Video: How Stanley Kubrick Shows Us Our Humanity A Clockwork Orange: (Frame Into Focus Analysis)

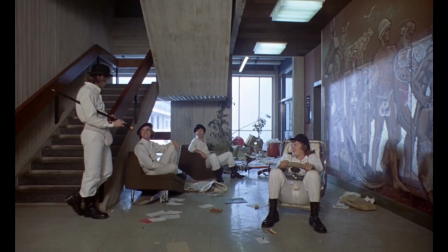[25:04]
When things are disordered, we are shown through the visual language of the film an imbalance of power. When the Droogs await Alex in the lobby, we can already tell that something is not right.
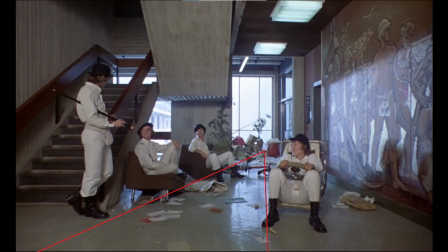[25:16]
This absence of structured one-point perspective in favor of a lopsided triangle makes us unwary.
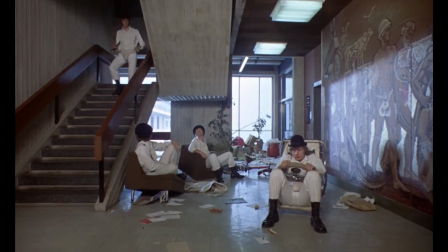[25:24]
Alex's position of power is under threat,
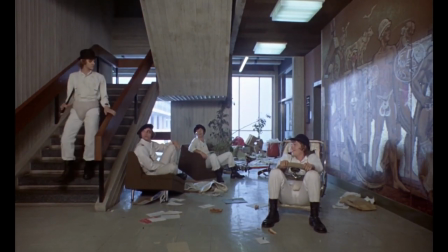[25:27]
but note how these Droogs are kind of cradled up in their chairs and Alex is standing and is the largest person in the frame.
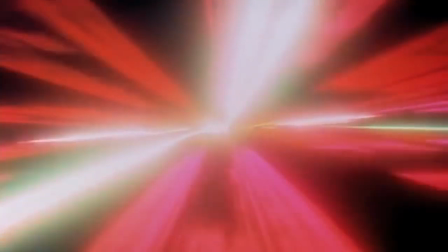[25:35]
When Kubrick uses stylistic tricks, he's using it for good reason. The man was a pretty smart cookie.
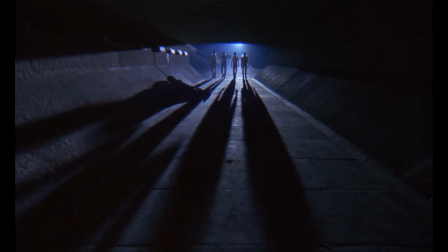[25:43]
There are so many examples of this throughout his entire career. We can be here all day, but I want to touch on just one that sticks out to me.
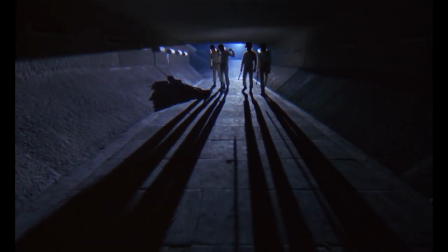[25:52]
Here is our first introduction to the Droogs and who they are, and immediately we understand everything we need to know.
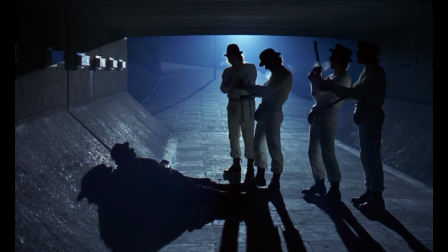[26:01]
The Droogs not only operate in the shadows, they are the shadows.
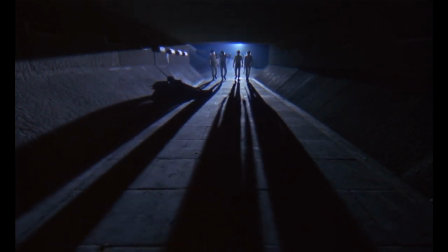[26:06]
They cast almost a supernatural shadowy aura around them.
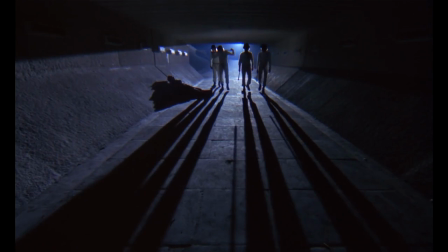[26:12]
Upon first glance, we don't even recognize that they are quite small in the frame because their shadows are so large.
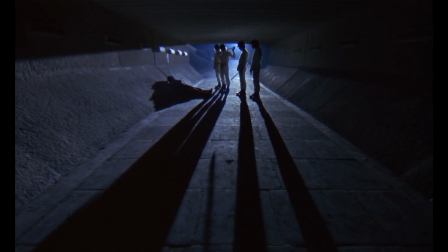[26:18]
Because they are the largest in the frame, they are the most powerful. Doubly so because they are in the center of the frame, which guides our attention to them.
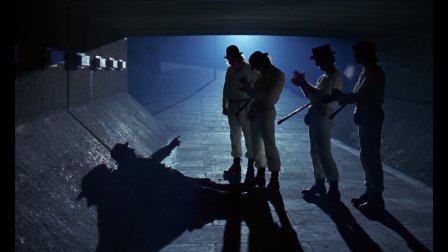[26:27]
From behind them, they are spotlighted. To me, this spotlight almost looks like a lighthouse, a symbol that will echo later on when Alex comes home from prison.
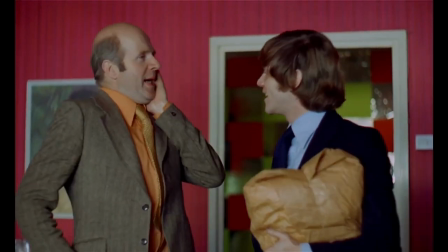[26:36]
Here, we hear the song, I Wanna Marry a Lighthouse Keeper, a song by Erica Egan.
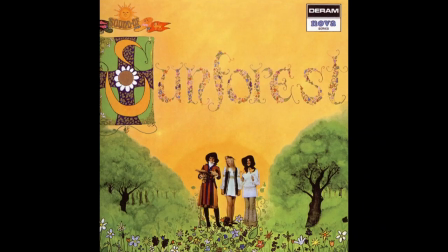[26:42]
I can't play it here, however, I'll give you the link in the description down below. So, this is an important metaphor, because lighthouses guide ships at night.
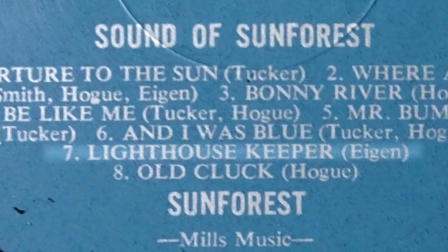[26:53]
The music states, I'll polish his lamp by the light of day so ships at night can find their way.
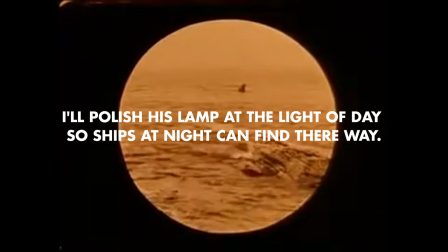[27:01]
This all-seeing lighthouse is a symbol of control.
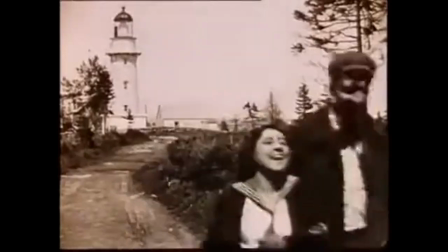[27:05]
If Alex is the ship, then the Ludovico treatment is the lighthouse guiding him.
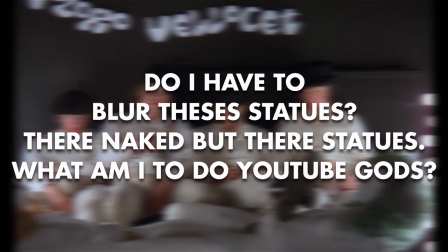[27:11]
The omnipresent all-seeing eye is shown to us at the very beginning as Alex gazes down the Grove of Milk Bar. This shows his power among his rival street kings. This is also made visual to us with lighthouse signifiers
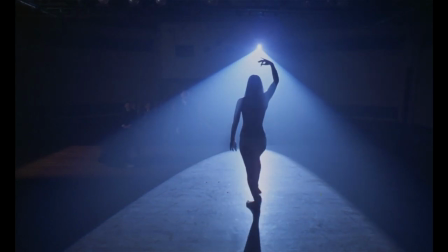[27:28]
that cast down like spotlights on the stage that Alex is made to perform on.
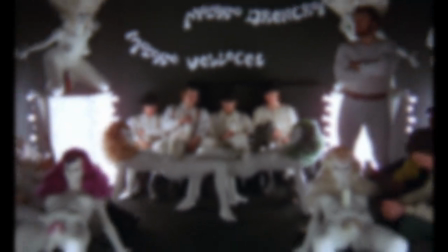[27:33]
Both the shots of the milk bar and the stage conveys power.
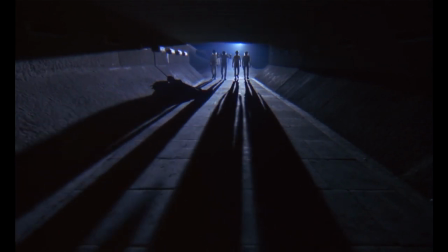[27:38]
The framing of the stage also reminds us of another exchange of power, the assault on the homeless man.
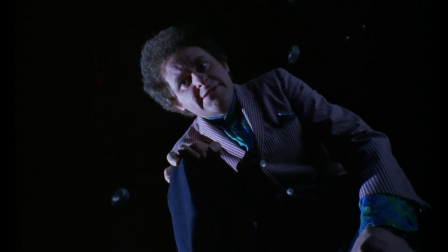[27:45]
The stage is different though. Alex is the victim under the boot heel as opposed to the Dominator.
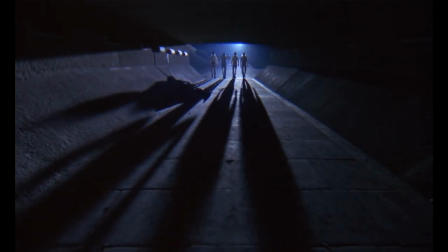[27:52]
A lighthouse is kinda a phallic image to me.
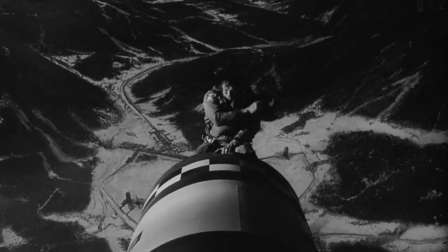[27:57]
It makes sense, power in the eyes of Kubrick seems to be psychosexual.
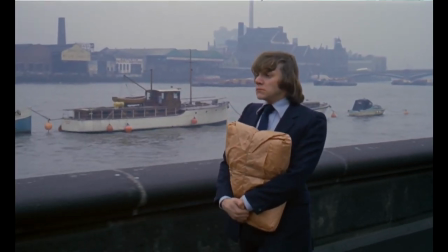[28:04]
Alex here is impotent, we see as much in the performance.
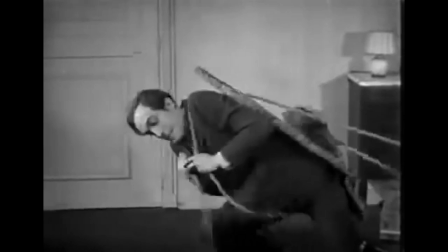[28:09]
The impotence is shown to us again metaphorically, this time by the killing of his pet snake Basil,
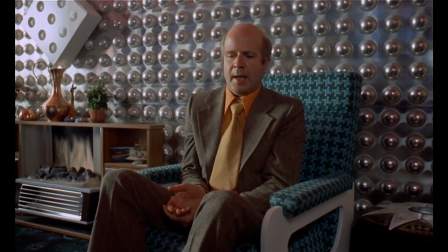[28:16]
who died in a terrible accident.
Oh, no.
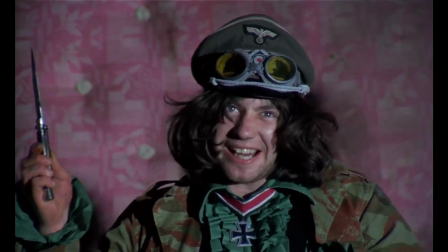[28:25]
The most blatant stage is that of Billy Boyz. Here, we find him performing under God, a rape.
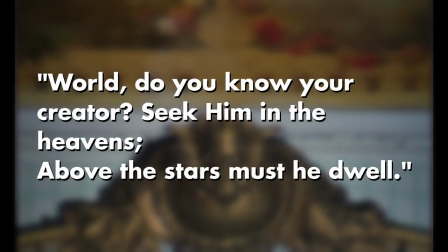[28:33]
The lyrics from Oat Joy come to mind. World, do you know your creator? Seek him in the heavens, above the stars must he dwell.
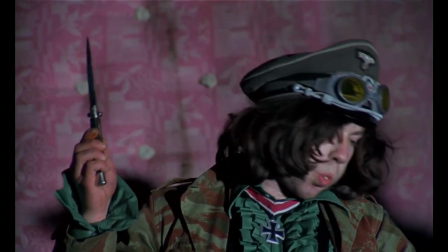[28:40]
While the slang that Alex speaks is always dressed with a sort of Shakespearean riff-raff,
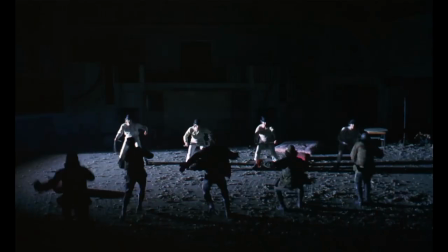[28:45]
the use of Shakespearean like thou's and thy's are pretty blatant here, giving it a shellmanship-like quality.
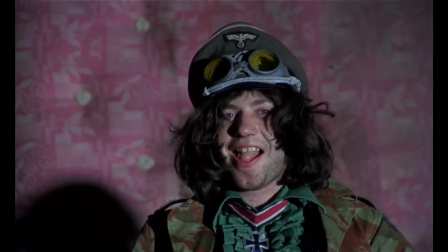[28:53]
The violence
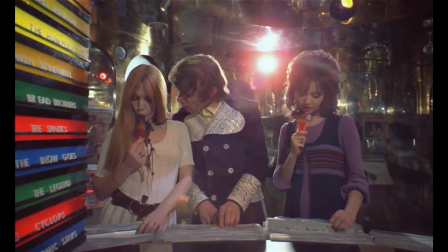[29:02]
here is also pretty extraordinary, accompanied with orchestral flourishes.